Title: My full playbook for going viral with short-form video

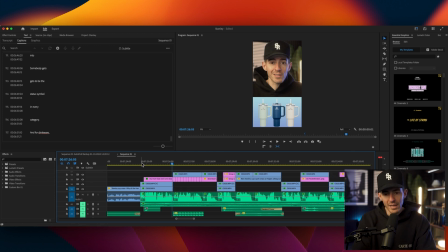29:03 So I wanted to reinforce that. Then what I like to do, the same way I talked about the script, how you want to vary like long lines and short lines, you kind of want to do that with visuals as well. So if you have a visual that's kind of sitting on there for a minute or sitting on there for a couple seconds, then the next thing you want to come back with is like a quick hitter.
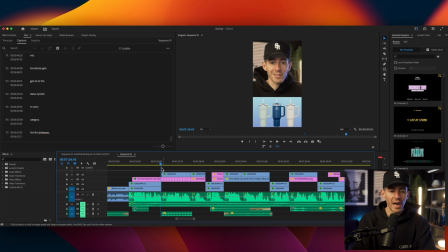29:19 You want to keep that variation. So here I did. has become the Louis Vuitton.
Has become the Louis Vuitton of drinkware.
I did this like fast sequence where I just found a bunch of clips or a bunch of pictures on Google Images of Louis Vuitton,
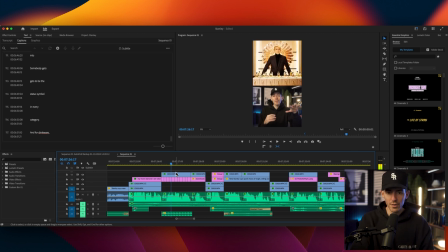29:33 like random random brand photos or logos, or that's Bernard Arnault, Rihanna, like just random. It's almost so fast you're not even going to recognize who's in it, but it's just like hitting you with Louis Vuitton in a bunch of different ways to kind of reinforce that concept. And then the last picture, which I think is gold, is this Louis Vuitton and Stanley Cup combined.
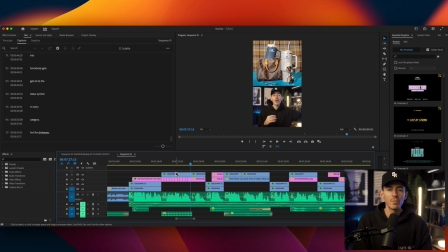29:51 Somebody made this online. I mean, it's a perfect picture. Like this was the picture that was the thumbnail for Instagram. And that's another small tip is on Instagram, you want to make the thumbnail something that resonates with what you're talking about, because when someone shares it in the DMs on Instagram, the thing that comes up is the thumbnail. And so if the thumbnail is compelling, you got them.
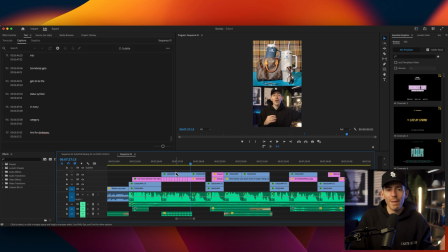30:11 And so like this picture is extremely compelling because it's like Louis Vuitton and Stanley Cup, and combine that with my title, which was like, is like Stanley Cups are the Louis Vuitton of drinkware or something like that. I mean, it was just a home run combination. I really should spend more time thinking about the title and thumbnail, just like on YouTube.
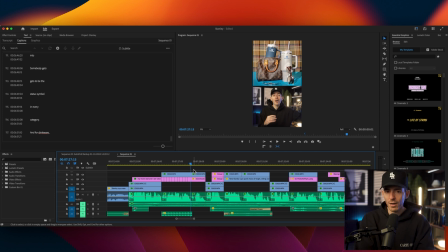30:26 Like go figure, YouTube, the most important thing is title and thumbnail. On Instagram, it's the same exact thing. Nobody thinks about that like that. I'm starting to. So this is a tip. If you're listening, you should start to think about that. The thumbnail does matter, especially when people share. I'm turning the sound back on.
It's a status symbol.
So I like to use these like big text letters every once in a while just to like change the visual angle.
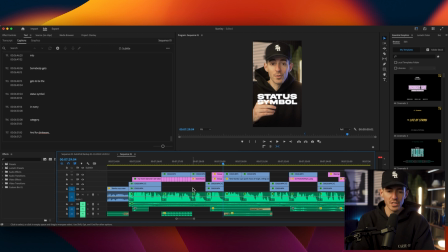30:46 The captions, which I'll show on the final version, are yellow. I guess maybe I'll just go to the final version now. I kind of mapped the audio differently on this one, so it was easier to listen to, but the captions are yellow. So sometimes I like to change the visual field, add these white captions with a little bit of a glow.
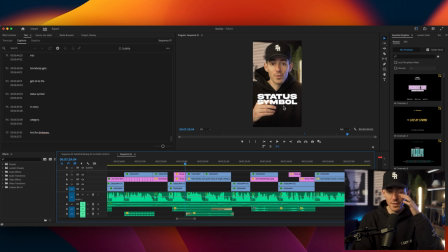31:01 I make these in Figma. I just go to Figma, have a text, like literally I type a word, change the text, change the font. I use Akira expanded, and then I just like double it and make the bottom layer 60% transparent with like a layer blur.
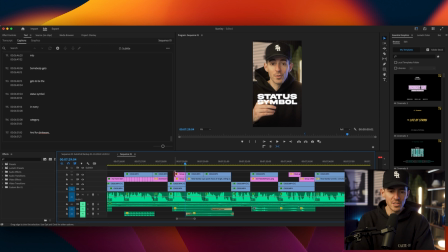31:14 Super simple, group it together. It just gives this like glow effect. And these are like images that I'm just copying on and timing with the words when I say them. So we'll keep going.
Status symbol. New releases are selling out in seconds.
Again, new releases selling out in seconds. You want to use visuals of like Black Friday mayhem. Moms are just tackling each other trying to get these cups.
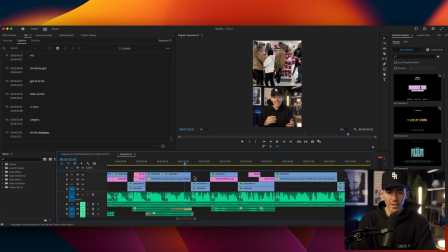31:32 Like this is just a perfect video for this. And again, I'm hunting, trying to find these. You don't always get the perfect ones, but people are flipping them for hundreds of dollars on eBay. So I found a screenshot on eBay showing like $2,000 cups. This obviously would never sell. Like this is what was on eBay, but like no one's gonna buy this cup for $1,000.
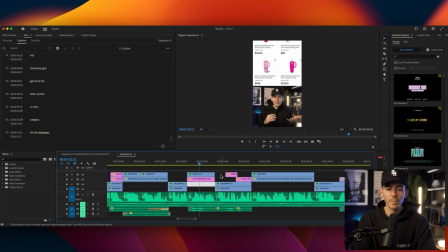31:50 But the picture alone, just shown in like a second, really does make it compelling that like, wow, something crazy is happening. on eBay.
Stanley, the company, 10x its revenue.
That was just like the Stanley logo with the 10x over it. Its revenue in And this was like a clip from that CNBC video I talked about where they did a lot of the work to make the B-roll.
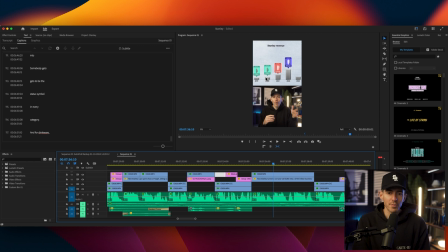32:09 So like you could argue, you know, if you're watching this from CNBC, like I'm sorry, you could argue that it's kind of BS that like I can export a YouTube video that CNBC spent like weeks making with all of this from scratch video design,
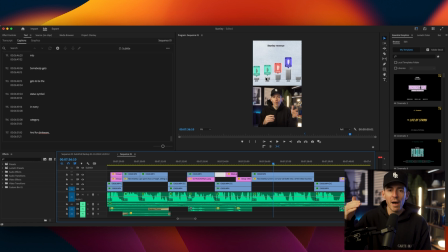32:25 graphic design, animation. And I just take that, rip it, take a clip from it and put it into mine. You could argue that like that's kind of bullshit, but like that is how the internet works. Like there would never be a way for CNBC to be able to track every single person that's using a fragment of their video.
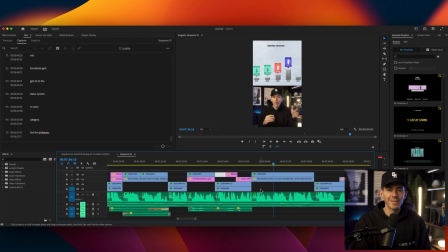32:40 You know, I might, in this total 90-second video, I might use like 10 seconds of total B-roll, 2 seconds at a time from CNBC's thing. Should I credit them in the caption? Probably. Do I do it every single time? No, because in this one I could have, but I'm using sources from all over. So I think it's just one of those things on the internet, like CNBC does the work to make a piece. I take it, I amplify the message.
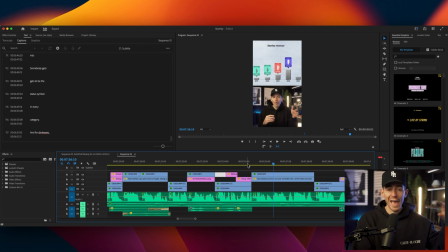33:00 Somebody takes mine, literally copy pastes it, reposts it, just reacts, which is like just looking at it and doing nothing. So that's just the way the internet works. You can't really get mad about that. So because of that, I'm just like looking for the best possible way to tell the story.